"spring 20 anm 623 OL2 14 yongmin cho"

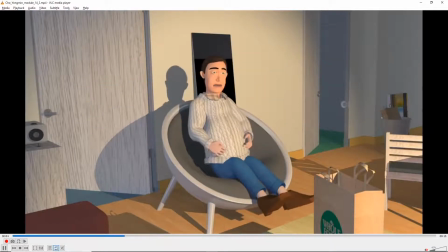Okay. Yeah, I can see there's some improvement. There's some kind of pacing issues.
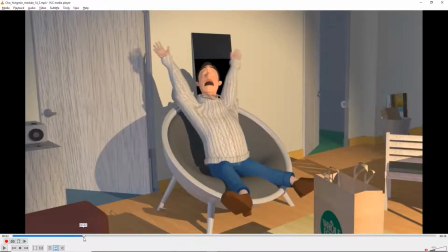I think so first, the way the arms move here is really kind of poppy, and I'm kind of curious to see what's going on there.
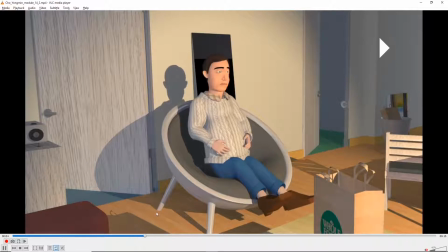I think that could be smoothed out some. Um,
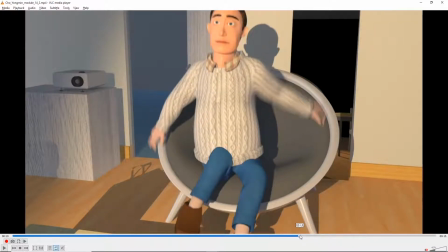and the leg kind of very sudden movement there seems out of step with the rest of his movements.
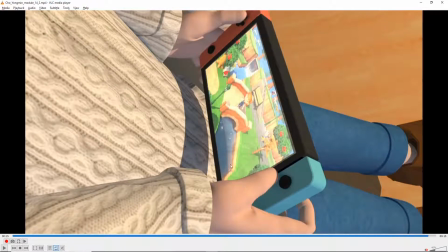And the fingers kind of pop here. They look like they're still in step tangent. So let's take a look at those things. Oh yeah, the other thing with the lighting I was going to say, it's just weird that there's this really intense spotlight with this big shadow.
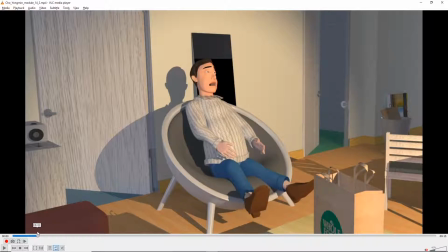It doesn't really seem like, I don't know, the kind of lighting you would have in a room like this. Because like, why would there be a giant spotlight pointing him right in the face? It doesn't seem,
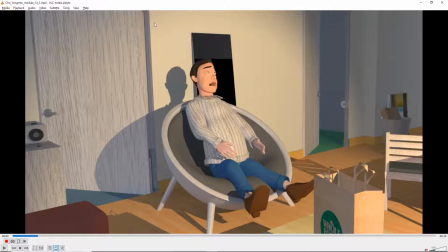usually lighting would be either softer or more from the top. So I might try, yeah, just a different lighting setup, thinking about maybe there's some light from a window, maybe there's a light from some indoor light, some contrast with that.
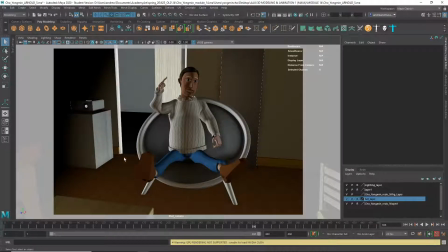Um, for this animation stuff,
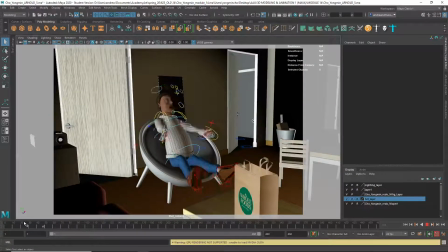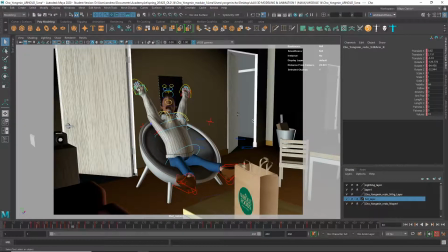okay, so you're in IK for that. There's a lot of keyframes here. I would see, first of all, if you can
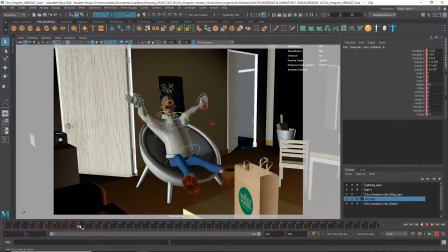reduce the number of keyframes, because it's a weird sort of wobbly movement to get from here to there. So I'd start by um, deleting these out in between here,
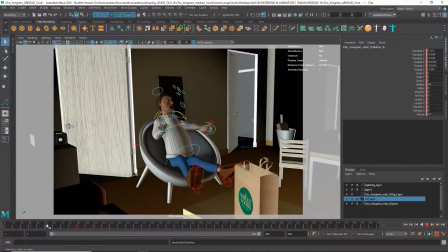and then just seeing how few you can do this with.
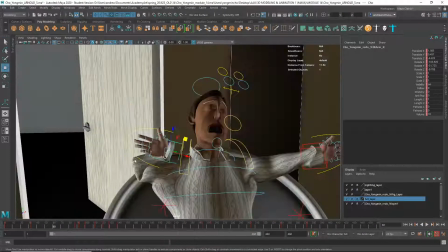Okay.
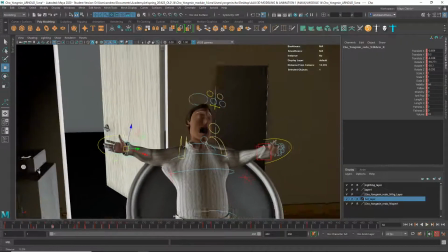So
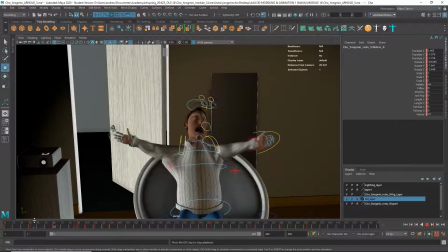already, like, to me that looks a bit better, though I might,
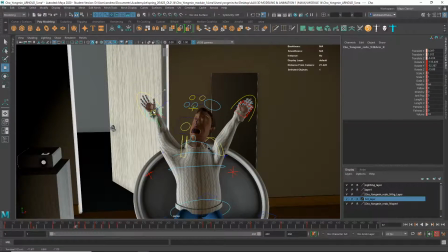just it's a little bit overextended there, so we don't want it to overextend. But check out all the kind of weird jerkiness on this one, which I haven't touched, and this one, which is just a few keyframes.
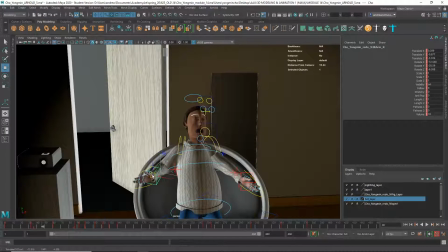You might be able to have, kind of one more here. But I think generally you need to reduce those. And then what else?
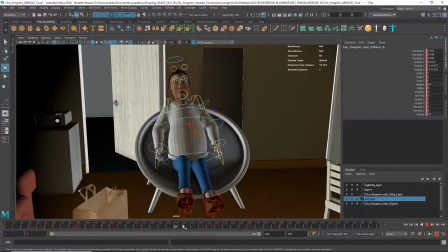Yeah, and then just, I don't know, some of the timing on, like, that leg thing is so abrupt and sudden and kind of out of step with the rest of his movements. It looks really weird, so I might reduce the amount of movement and maybe also slow it down.
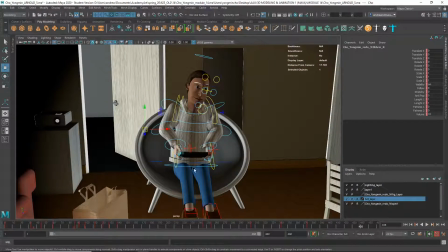And then, oh yeah, and then my suspicion is that these are in
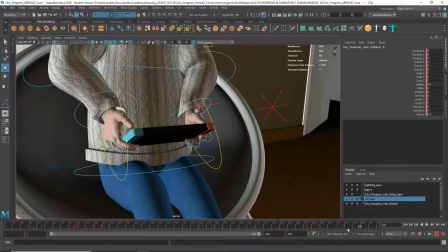stepped tangent here. Um,
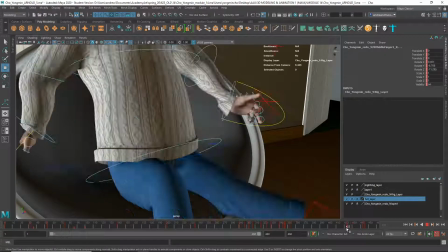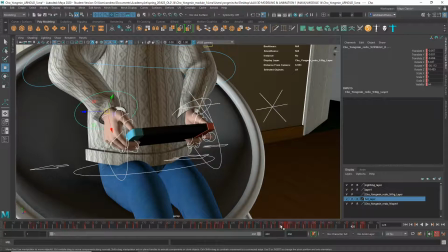let's just select all of these and make sure they're in auto.